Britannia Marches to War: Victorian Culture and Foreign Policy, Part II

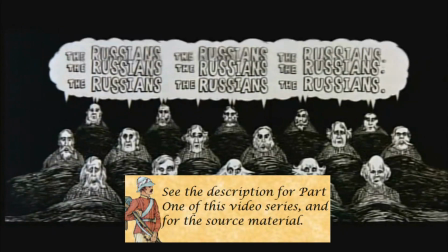In our previous video on the animated sequences from the 1968 film The Charge of the Light Brigade,
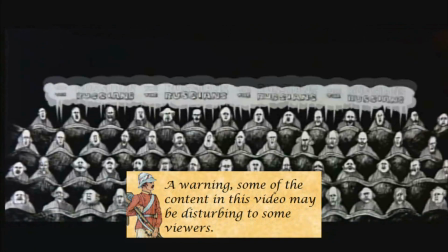we were granted a lens into the Victorian era, how its people saw themselves and their places in the world.
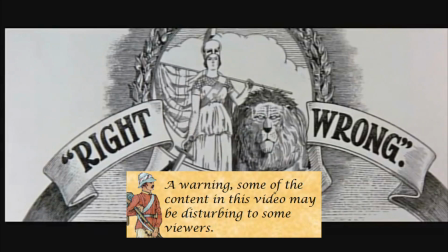It was a glorious image filled to the brim with Whiggish triumphalism, but also a one of disquiet.
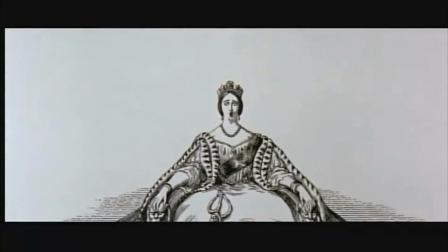There was something strange, something wrong with the images that we were being shown.
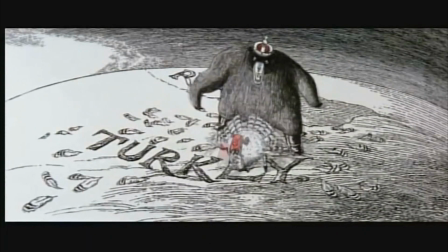There was a certain sense of animalistic barbarity floating so closely beneath the surface and just out of sight,
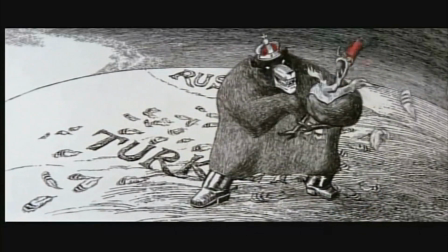which was constantly being hinted at. And now, in this, our second video,
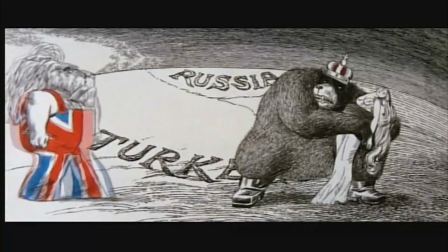we shall see these barbarities fully unleashed as Britannia marches to war.
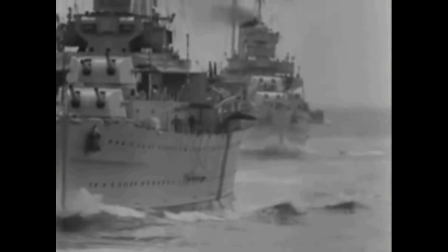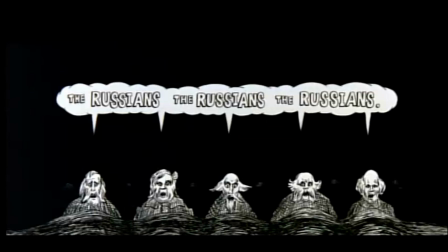Our scene opens quickly, with a number of old men, likely war hawks and jingoistic politicians, rising, quite literally, out of the darkness. The Russians, the Russians, the Russians, they cry to us, as if the mere word is an argument all its own, the only thing that needs to be heard for us to justify war.
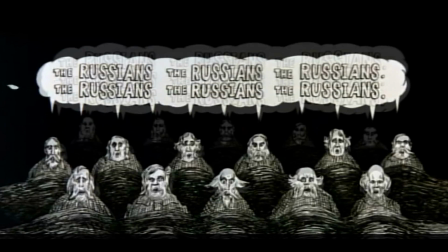Every hawk's cry spawns another of its sort, and soon the whole room is filled with the same cry.
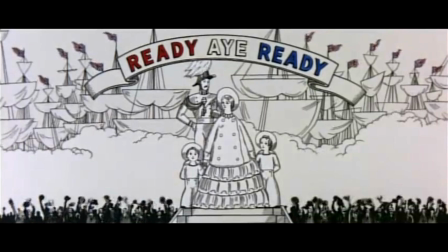Quickly we flash to Victoria, flanked once again by her loyal Albert and two loving children. Tall ships pierce the heavens behind them, the wealth and lifeblood of the Empire, as the crowds heartily cheer them on. Ready, aye, ready, reads a banner behind them, some of the first actual colour that we've seen in any of these skits.
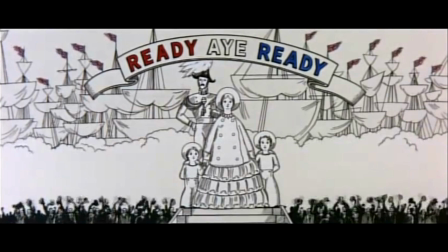The message is clear, that Britannia stands ready to do her duty, and her people stand with her.
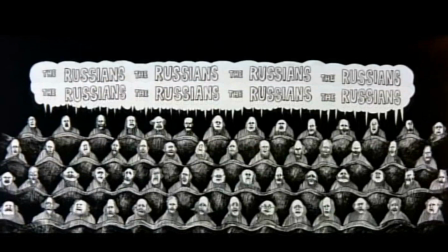The war hawks again grow in number. The Russians, they remind the people. The Russians, they threaten.
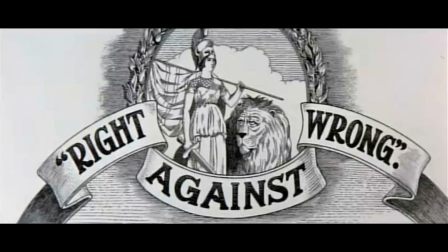Now we see a very different conception of Britannia. Standing within the laurels of peace and victory, she holds her banner and her sword, a scowl across her face as she wears her helmet.
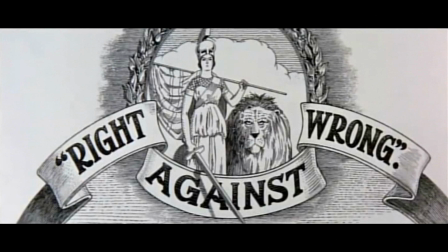The Lion of England stands beside her, meeting the eyes of its mistress. Britannia moves her sword aside, out of the lion's path, her eyes dead set ahead.
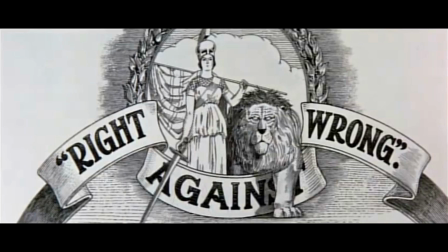The lion steps forward beyond the laurels. The time has come again to defend Britannia's honour, as it has done so many times in the past. Right against wrong, proclaims the scene, the only light in which Britannia could ever release her lion.
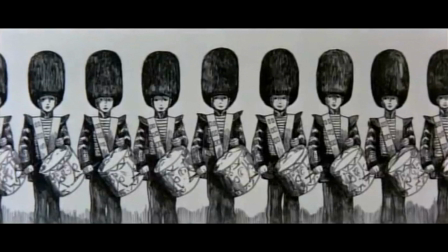Now drummers, richly clad in their baskins and musicians' coats, send out the call to arms as the army is raised.
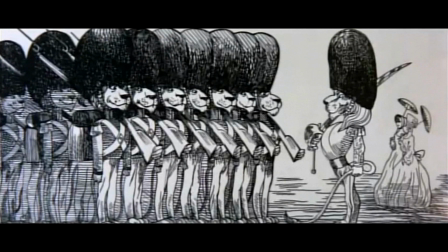Appropriately enough, Britain's soldiers are portrayed as literal lions. With puffed-out chests and smiles on their face, they put on a proud show for their audience of a more gentle persuasion. The officer gives a twirl of his tail, here a comedic representation of an officer's scabbard, as the men offer a salute.
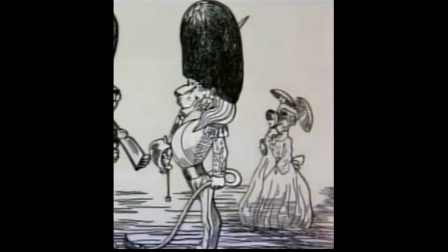Most interestingly, the detail of the lion's legs, especially when considered with the young ladies observing them, emphasize the sexual and masculine traits of these Britannia's defenders. It's rather subdued here, I grant, but as we progress through these scenes,
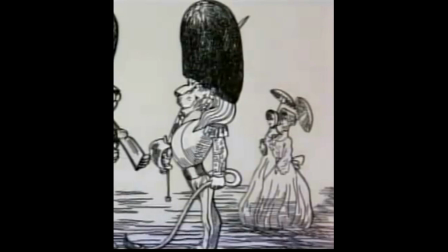you'll notice that the sexual and gendered imagery becomes increasingly prominent.
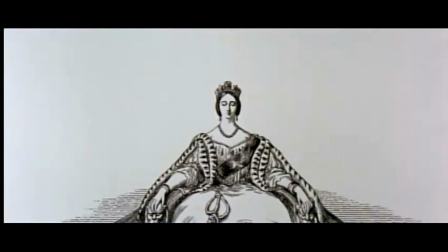We come again to Victoria. Clad in her royal robes and with arms outstretched on her throne, she is the image of serenity. Remember, Victoria is Britannia, and Britannia is the guardian of progress.
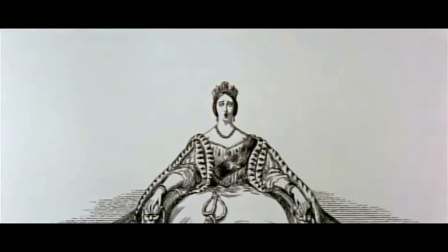Now, for the first time, Her Majesty speaks. "'Poor little turkey!' she exclaims in a commanding tone, referring to the victim of that most terrible Russian bear, and the moral mission of Britain to defend the weak. This cry is followed, however, with a most surreal image.
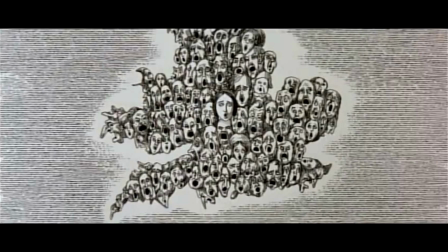All that remains of the Queen is her head, at the centre of a disturbing collection of faces in the shape of that most blessed isle. Men and women, young and old, though all with disturbed countenances, their mouths twisted out of proportion.
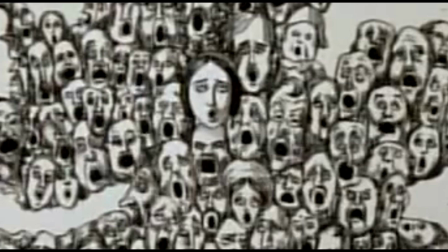The people resemble mere puppets as they echo the cry, literally singing the same tune. Poor little turkey.
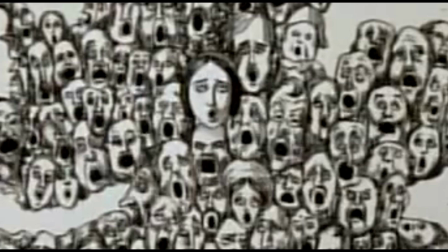The nation is unified, but under what pretense? And is Britannia truly guiding them in this action, as we've seen her do in earlier clips? Or is even Victoria's cry an act of puppetry?
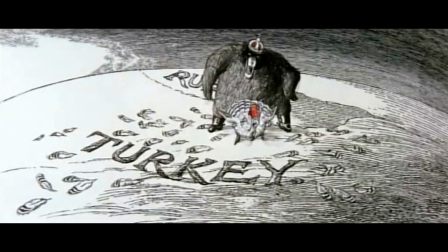We return again to the same poor little turkey and the horrific, revenous Russian bear chasing it down. Immediately the scene sets us on edge as a violent and clearly eastern-sounding theme plays in the background,
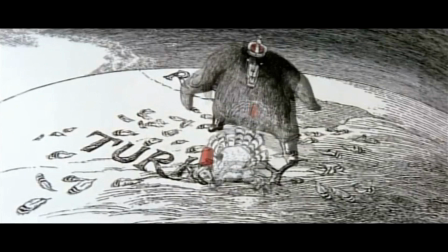and the heaving black mass of the Russian bear positions itself behind the smaller turkey. The sexual representation of this angle in particular is not without purpose, as the bear stamps its boot on the turkey's tail feathers,
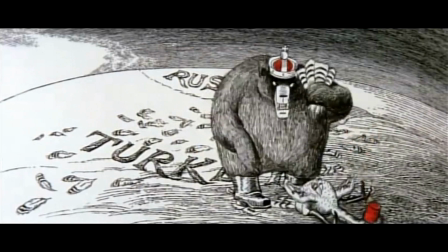violently tearing away this image of the turkey's pride and beauty
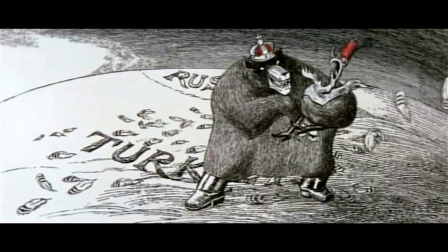before casually discarding them and sweeping the naked and shamed bird into its arms,
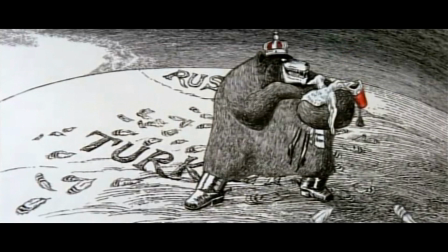a twisted smile spreading across its face. And as the bear hungrily views his conquest, we see the miserable wretch,
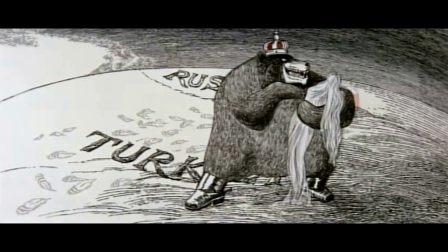naked, beaten, and weak, transform into something wholly new.
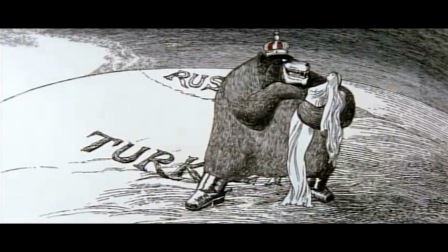A beautiful woman, with long and flowing hair, wearing robes of pure white. This is the only human in our anthropomorphized portrayal, and she is clearly the classic damsel in distress.
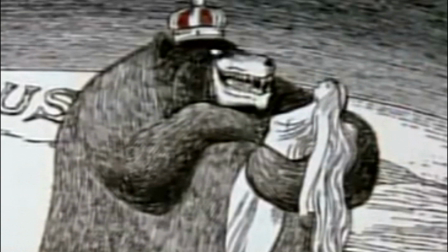She isn't even Turkish, and while she's a far more dignified portrayal of this land than the previous one, nothing about her really represents Turkey itself, for which she is supposed to be standing in.
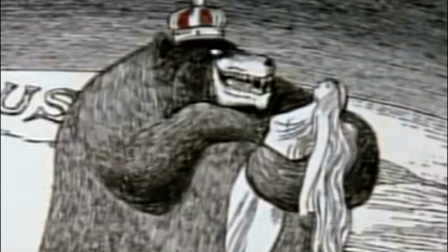While previously we saw the British image of Turkey, the poor, sick, little, innocent creature, now we see something else. Perhaps an image of justice or virtue as an innocent virgin maid left to the ravages of the brutish and beastly Russian bear.
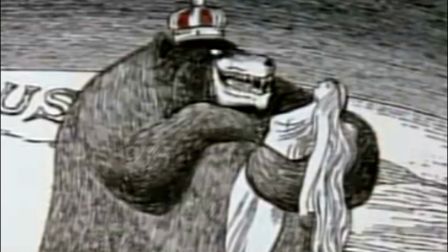This attack on Turkey is far more than just a large country picking on a smaller one. Really, Turkey has very little to do with it at all. This is a rape of justice itself at the hand of the eastern menace.
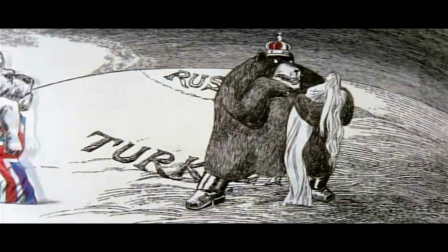But what is this? The champion approaches. Immediately our music changes from the chaos of the east to the dignity of the west.
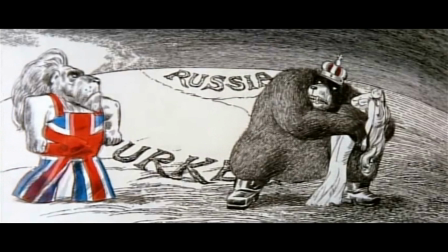As the bear shields his face and recoils in fear, hunched over and attempting to guard his conquest,
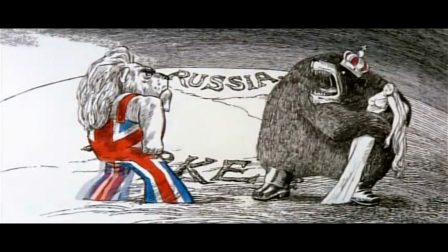the Lion of England stride authoritatively and directly towards him. Wearing the colours of his nation, he looks more like some patriotic boxer than a soldier, as he raises his fists to the foe.
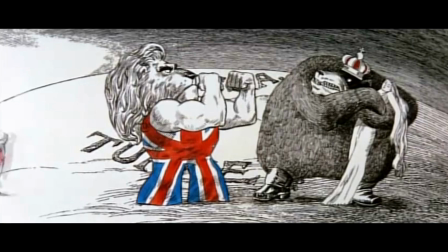Notice the stances of the two sides here. The bear keeping his arms close to his body, coveting his claim and snarling at the British lions as he leans as far away as he can. The lion, on the other hand, holds a firm and squared build, his feet planted firmly on the ground,
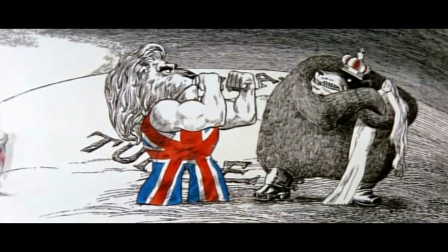displaying the brilliant colours of his banner, and his thick, muscular arms held up in perfect,
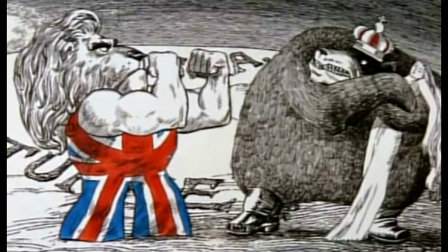ready angles. His face is one of dead-set determination, his head aligned confidently with his body. He's not hiding away from this job. He's ready for the match.
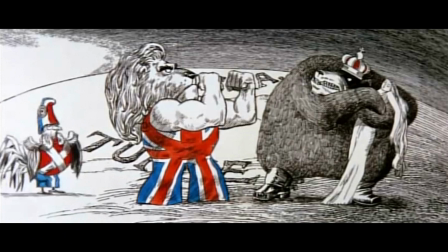We hear a bit of Lamassier, and our proud, stoic lion is joined by the eager French cock.
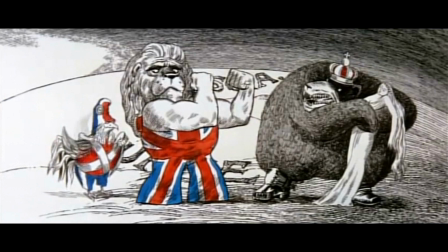The lion looks back to his friend, though never turns his fist away from the target.
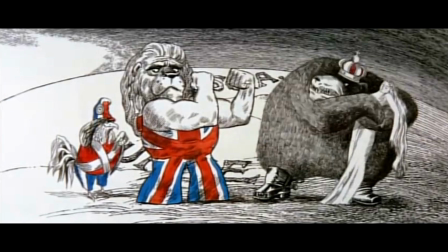The French bird offers a salute to his much larger and imposing friend, eager to display whatever assistance may be required,
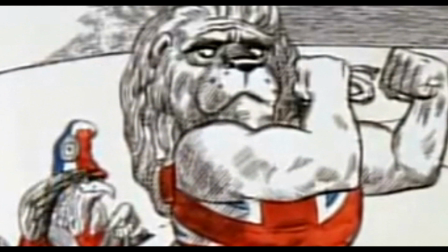though, given the look on our lion's face, it doesn't seem like much is expected from this friend. France may be the eager ally, and this is certainly admirable, but truly it is the British who will be doing the heavy lifting today.
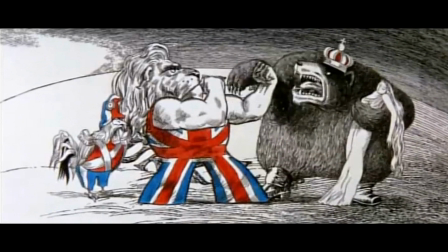The bear begins to half-heartedly swipe at the air, trying to ward off the Allied forces, but he's not willing to commit himself to the fight. He still hunches himself over his victim and keeps his arm close to his body in defense. The British lion, meanwhile, merely extends his position, ready to deal the knockout blow.
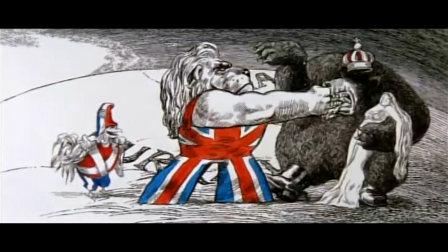And then he strikes. The lion's aim is true and straight, moving beyond the bear's cowardly claws directly to the brute's snout.
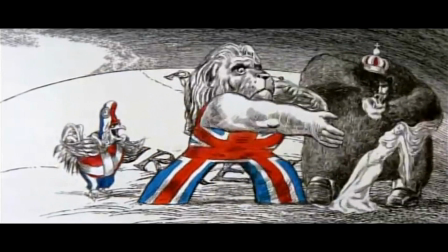The bear recoils and drops his victim.